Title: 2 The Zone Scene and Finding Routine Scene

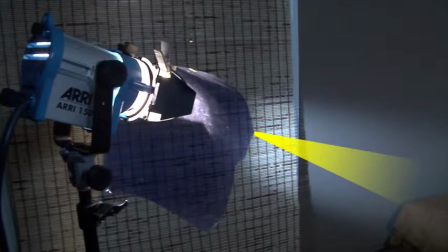There's the light path. It's shining to the right hand side of the frame. You notice that it also has a blue gel on it. This is a full CTB color temperature blue gel that converts it to blue light. And you notice exactly where it's shining.
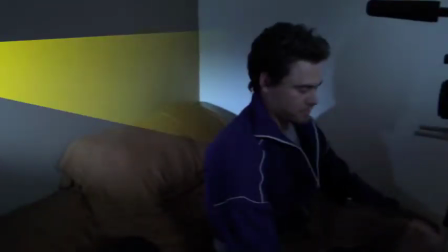It's shining first on Jake, creating that shadow on his right hand side. It's also creating a pattern on the back wall as well too. So it's a double duty light. It's doing two things at the same time, which you can do that.
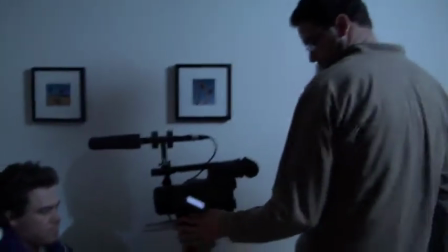And this is with a little 150 watt light. But because of the proximity, that's the only reason why you can do it.
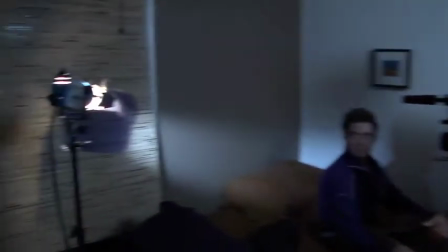Because it's only a few feet away from it. It's only about 4 or 5 feet away from the subject. So therefore, it can spread its light source out and do that.
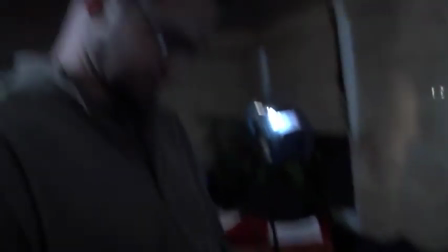We're also adding an LED light, the light panel LED light. We're putting that right on top of the camera. And we're putting some diffusion on there.
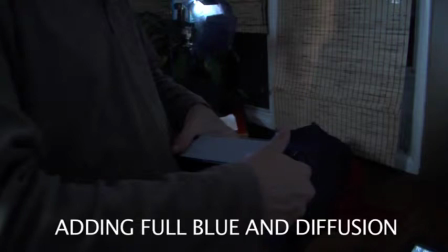So we put full blue gel and also diffusion. So it's already daylight balanced blue, but we're adding even more blue to it, and we're adding diffusion to soften the highlights and soften the throw.
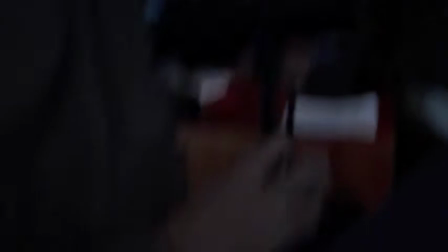And there's the DP right there.
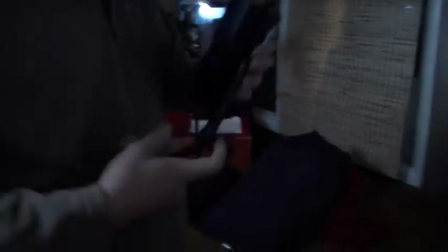He's mounting it on the articulating arm, and then he's mounting that on the back of the HVX right there with the 1/4 thread.
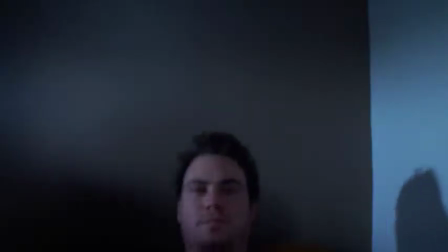And he's going to actually lay the light panel down on the sun hood. So now this is a shot without the light panel.
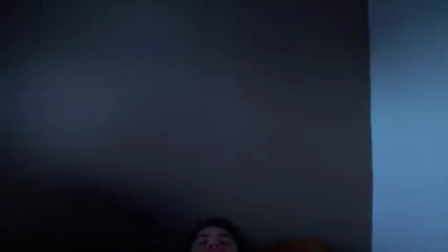We're doing the shot without the light panel, and now we're going to show you with the light panel right there.
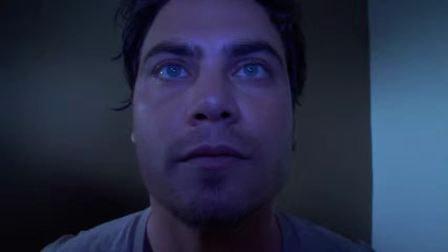You see that cool blue tone that it puts into his eyes and also into his face. It creates new highlights in his eyes as well too, and we're going to take it away here in just a second.
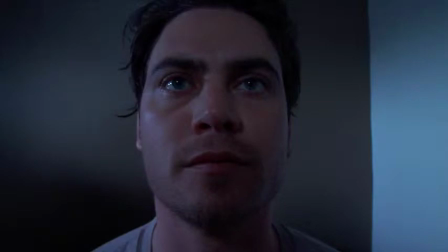This is without. So you can see it's a nice pleasant frame, it's fine, but we weren't going for that. We were going for more of a creative type of lighting arrangement. So that's what we have to go through, and essentially to get that kind of lighting situation.
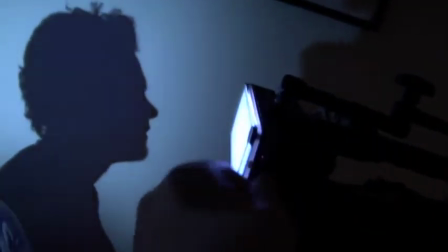So there's the LED light right there, and it's dimming up and down, and you can see the shadow on the back wall from the 150 as well too.
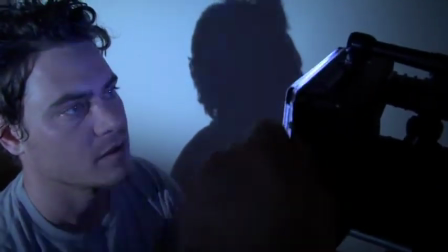And there's Jake, and we're dimming it up and down on his face, so you can see exactly what the light panel is doing at that point.
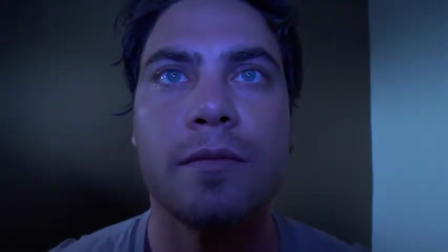There it is, dimming up and down through the A camera. And there's the shot now.
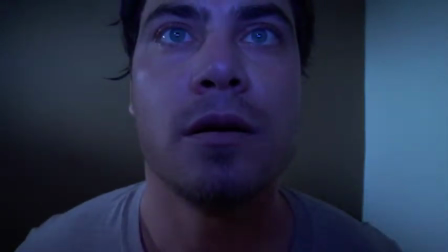This is with the light panel. Of course, we overshot it. There's not enough headroom. And of course, that's one of the blocking issues that you have to work out with your actor as well too, is that headroom. You can't have the actor's eyes that close to the top of the frame. It just doesn't feel right. So you work it out with your actor, and the next time he does it, you just tell him to angle his head down just a little bit,
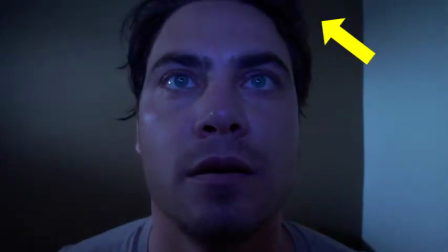or you tilt up with the camera to compensate a little bit if the frame will allow you, so you can get that proper headroom. In this case, we couldn't work it out with the actor. He has an arc of his body. That's the only way he can come up, so we had to tilt up to compensate for him.
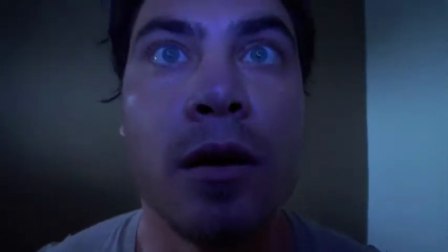That's the only way he can do it. So here he is coming up, and he bounced back a little bit, and that's the shot that we wanted.
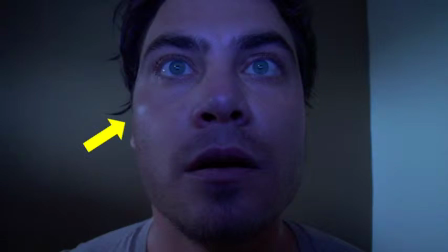Now let's also look at that shine on the left side of his face right there. A little bit of a shine right there, so we added a little bit of powder to it, and we're going to show you what a little bit of powder is going to do to take away that shine.
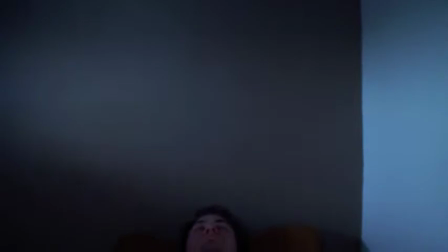Here it is coming up again. Right there.
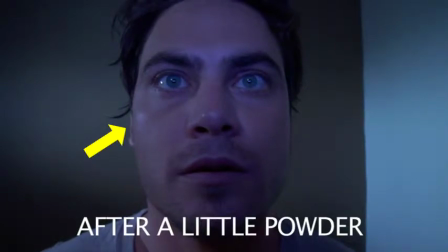A little bit more powder, and the highlight is still there, which we need it to be there because it doesn't feel right without it, but when you put the highlight back in at full intensity,
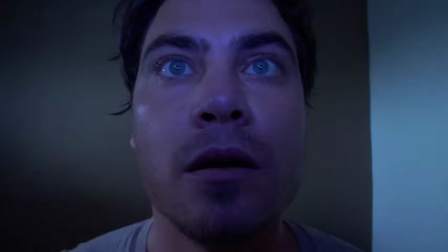it's just so glaring. So you don't want to have too much powder and then it feels like the face has been powdered.
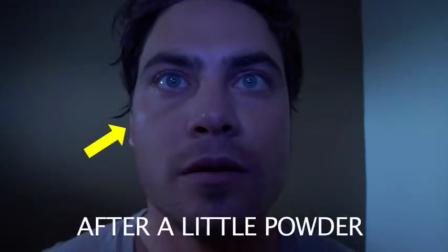You just want to have a little bit to kind of blunt that light a little bit, to dull that surface a little bit more so it doesn't reflect it in such an intense way.
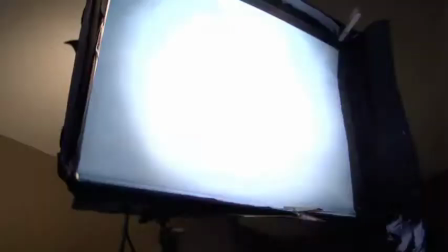So this is going to be the fill light. This is the fill light coming on and off. You'll notice it from the last setup.
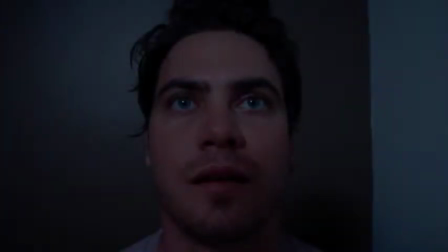It's the exact same thing. Let's see what it's doing to Jake. There's the fill light coming on. That is the actual fill light. You notice that it makes a very, very soft shadow back there, and it's pretty dim. That's really important because we don't want to overpower the key light in this particular circumstance.
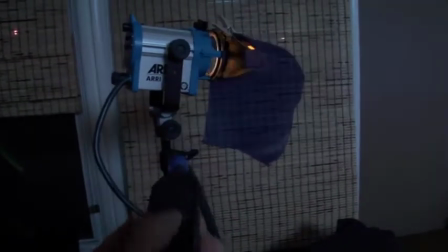The key light's going to come in from the left side, that's the 150 RE. This is what the key light does just by itself.
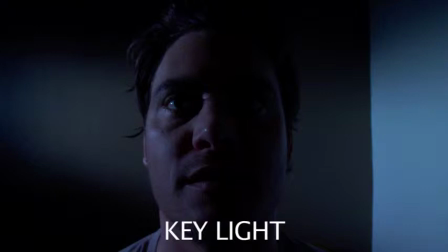You notice how it lights its side lights coming in from the left side of the frame. It's lighting him and the background as well too.
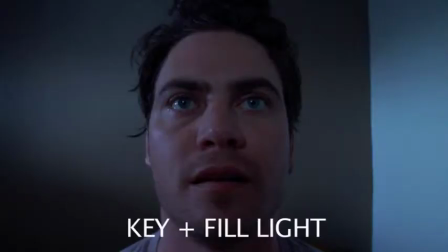So this is going to be key plus fill light. This is the key light and the fill light in combination. You'll notice that there's the highlights on the left side of his face, on the back wall, but at the same time the fill light is on, filling in all the shadows.
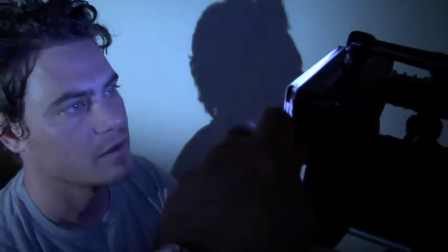Now let's look at the last light that we're using. This is going to be the LED light panel light. It's acting as a catch light and the fill light combination at the same time.
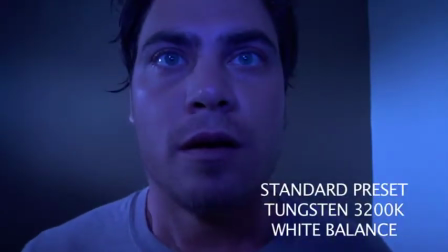It's making catch lights in the eyes. This is its standard preset tungsten 3200 degrees Kelvin white balance, and this is key plus fill plus white panel.
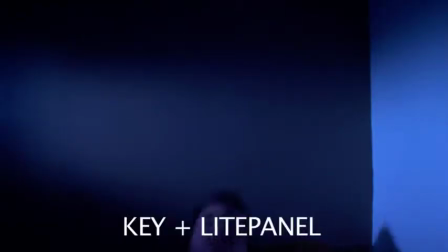And this is going to be key plus light panel only. You notice the different tone there. This is just the key light.
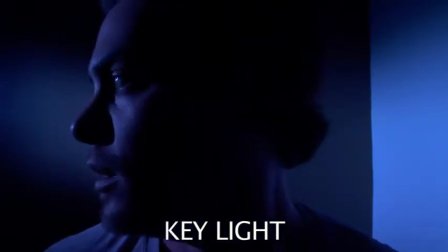Extremely contrasty, heavy shadows. This is going to be just the light panel by itself.
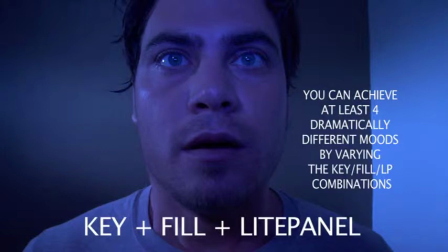And this is key plus fill plus light panel again, and you can achieve at least 4 dramatically different moods by varying the key, fill, light panel combinations.
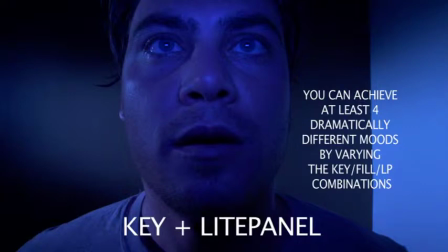So when you have your basic 3-point lighting setup, or even a 2-point lighting setup with an effect light like the light panel in this situation,
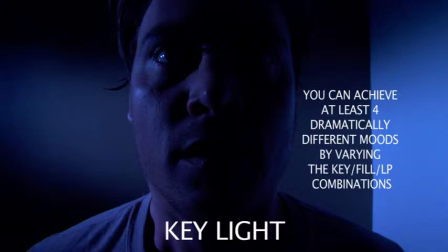you can get 4 entirely different moods. This is just by varying the lights being turned on and off.
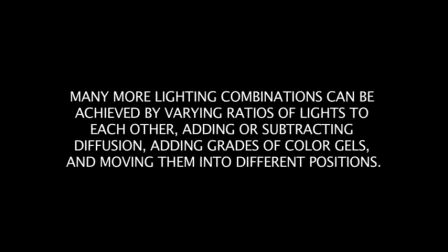We're not even talking about the ratios of the lights to each other or the tones of the different lights to each other. This is just 3 lights in one room with one person. You can get at least 4 dramatically different moods. And actually you can probably get a lot more if you use different color gels in there,
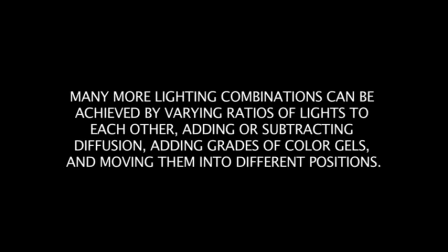but here are the 4 that we achieved just by varying, you know, some lights being on and some lights being off,
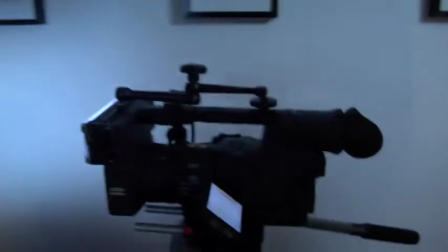not even varying the ratios or the colors of each light. Now let's go ahead and see what's going to happen when we just reposition the light panel.
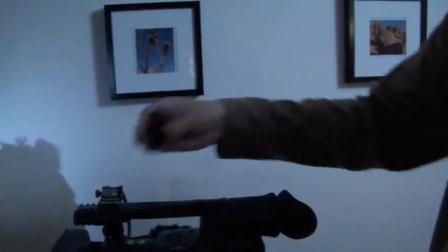We're going to keep the key and the fill in the exact same position, but we're just going to take the light panel up a little bit higher so it creates a little bit more of a shadow underneath his eye sockets.
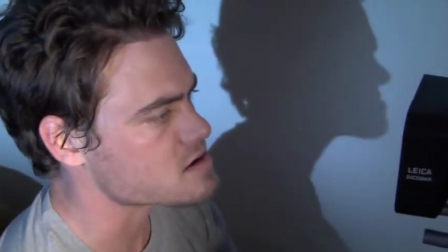We call it kind of the Godfather light, you know, and of course that's why, you know,
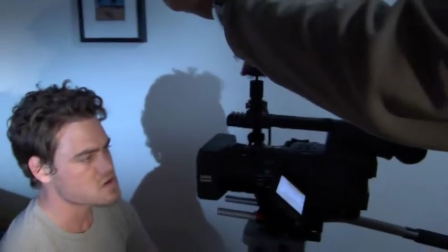David in this particular circumstance is making the whole chin thing and the jaw thing, and he's making the Godfather voice.
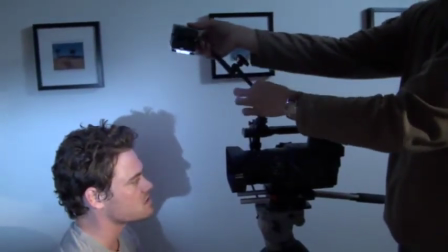But so notice how we pushed the light panel up higher and further forward so that it creates that shadow underneath his light sockets,
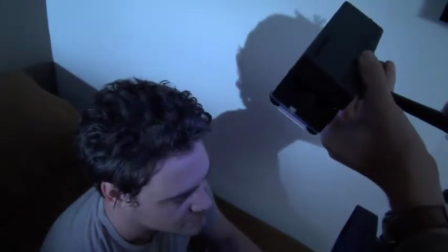because it's going to come from almost directly above his face. So let's go ahead and actually see what kind of an effect it had once we turn it on.
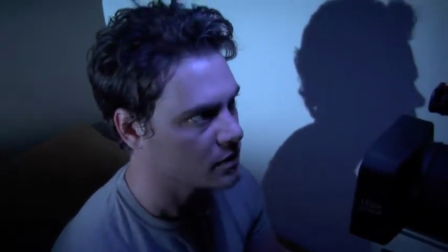Look at that. You see that effect? That's a dramatically different effect from when it was just sitting right on top of the lens. So we're also replacing the full blue with half blue,
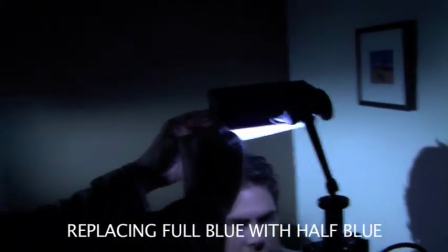so it's not quite as blue as it used to be before.
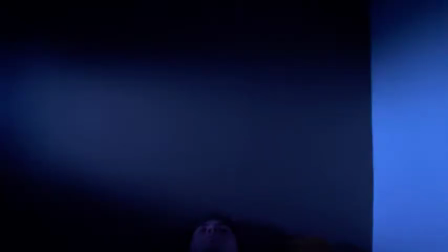It's just going to be more blue tone, but it's not going to be quite as blue tone as it was before. So here's the new setup.
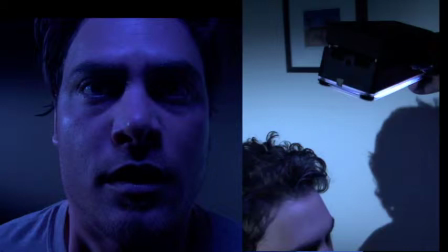You notice the shadows underneath his eye sockets. This is from the light being in his current position, right above his head, pretty much creating that Godfather type of light.
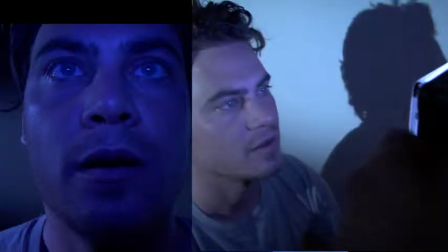Here's the one where the light was sitting right above the actual lens on the lens hood, and you notice how it fills in all the shadows actually in his face, and this is with full blue now. So here's the final frame.
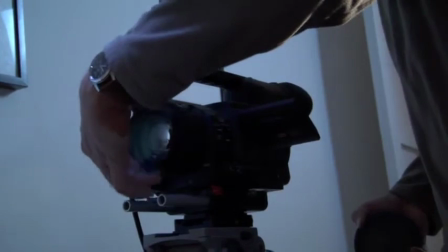That's what we went with. So now we're going to remove the filter. This is the B+W clear filter, actually clear UV filter,
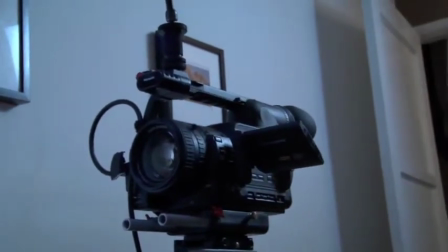and we're going to add a Century 0.6 wide angle adapter.
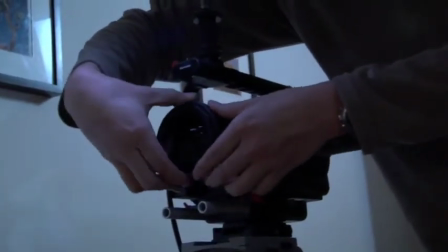This is not a converter. You can't zoom through it. This is just an adapter, but it gives you a lot more angle of view.
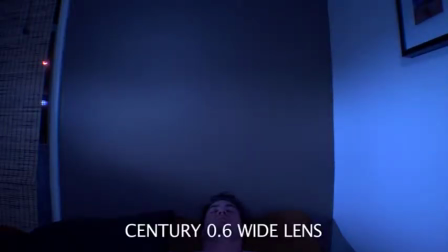And it's going to go ahead and give you 40% actually more view. So this is with the Century 0.6 wide lens. And we're going to go ahead and also show you what it looked like without it, but you can see just how much more information you're capturing in the frame from the exact same location.
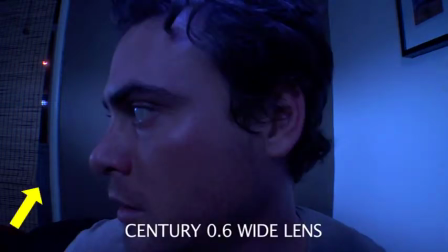So this is Century 0.6 wide angle lens, and you notice also that there's a little bit of barrel distortion there, where any kind of a vertical line towards the edge of the frame is going to start to bow a little bit. That's perfectly natural. Any one of these lenses will do that. Any kind of an adapter lens or a converter lens, it's a wide angle.
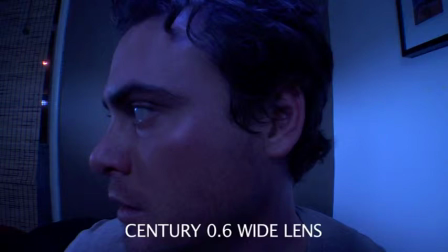After it goes beyond about 25%, it's going to have that barrel distortion.
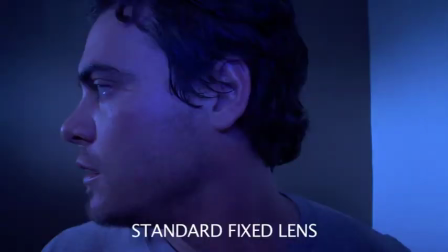So it's just a natural part of using this adapter. So here's the standard fixed lens again. This is the lens, just a wide angle lens built into the camera by itself, and that's what we're seeing. Notice that also the lines, the vertical lines have gone back to being straight up and down, but you see a lot less of the frame from that same perspective.
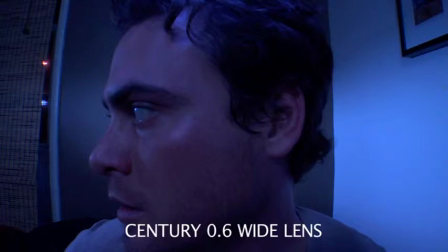Here it is again with a 0.6. So that's what you're getting with a 40% wider angle of view using a Century 0.6 wide angle lens. And again, the barrel distortion, those vertical lines being distorted like that, is perfectly natural part of using these adapters.
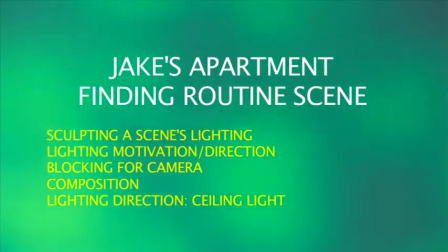So this is a scene where he finds his routine. He starts waking up at a certain time every single day. So this is going to be the 150 light,
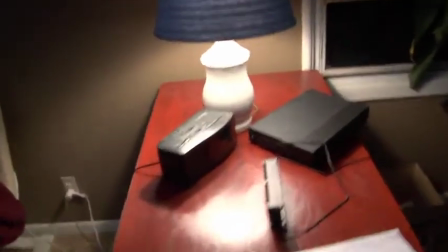150 tungsten RE light, and we're going to be putting that over to the left side of the frame, and that's going to be lighting the background.
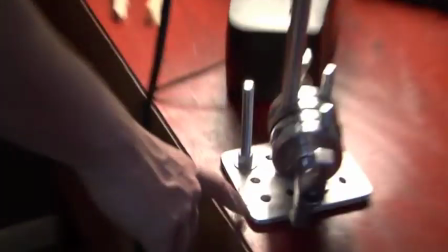Notice we also have CTB on it as well. This is full CTB, color temperature blue, and that's a cheese plate right there that it's sitting on right there.
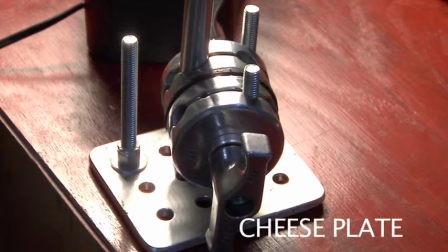A cheese plate is just a modified plate with holes in it that you can attach certain devices to, and the device right on top of it there is a knuckle.
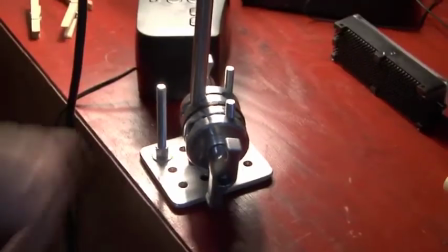It's bolted directly to it, and then there's a rod that extends up into the light, and that rod is what the light is bolted onto.